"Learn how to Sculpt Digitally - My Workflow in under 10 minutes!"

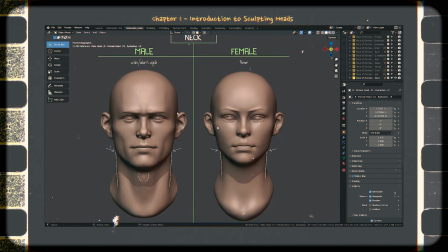[8:12]
You'll get tips on how to sculpt the head, you'll also learn the differences between male and female heads, and of course, you will get real-time sculpting tutorials with 3D references provided.
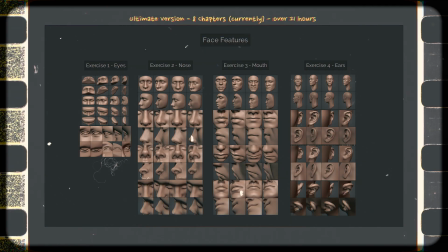[8:20]
The ultimate version is even more impressive. It has all the basic content with an extra 15 hours of content, currently making it a 21-hour course.
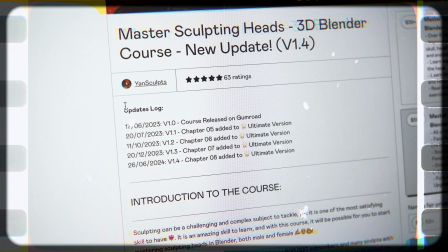[8:29]
You also get any future updates on the course for free if you have the ultimate version.
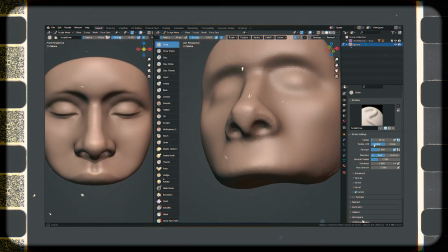[8:34]
With the ultimate, you will get extra tutorials and exercises sculpting face features, stylized characters, and more.
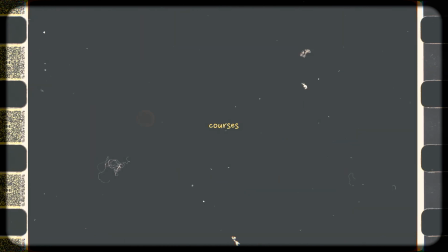[8:39]
I'll add a link to my courses in the description of this video. And now for the final chapter, the icing on the cake, the grease pencil animation and camera shake.
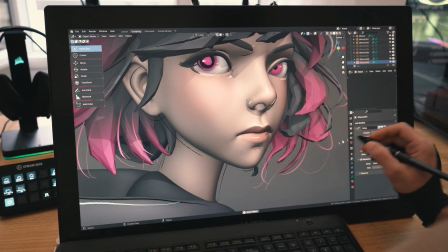[8:50]
To add a little nice touch to the sculpt, I'll animate everything I created with the grease pencil animation by adding a noise modifier.
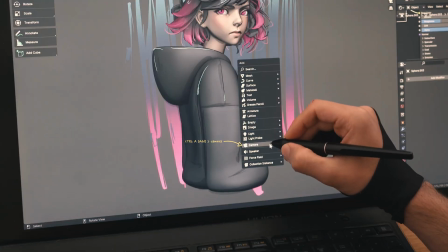[8:57]
This will add life to the sculpt. I'll then add some camera shake as if someone is holding the camera when filming her.
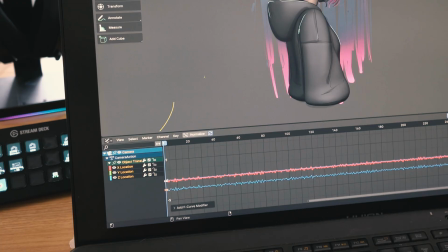[9:03]
This can easily be done by adding some noise to the X, Y, and Z positions of the camera.
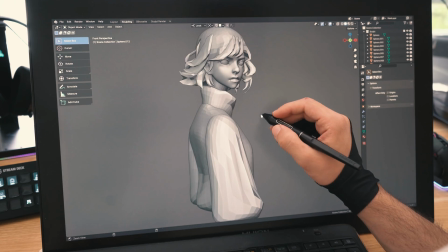[9:08]
Remember, this is how it started, this is how it went, and this is how it ended.
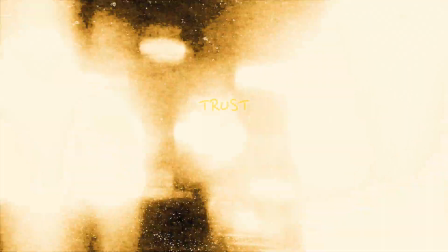[9:14]
Trust the process.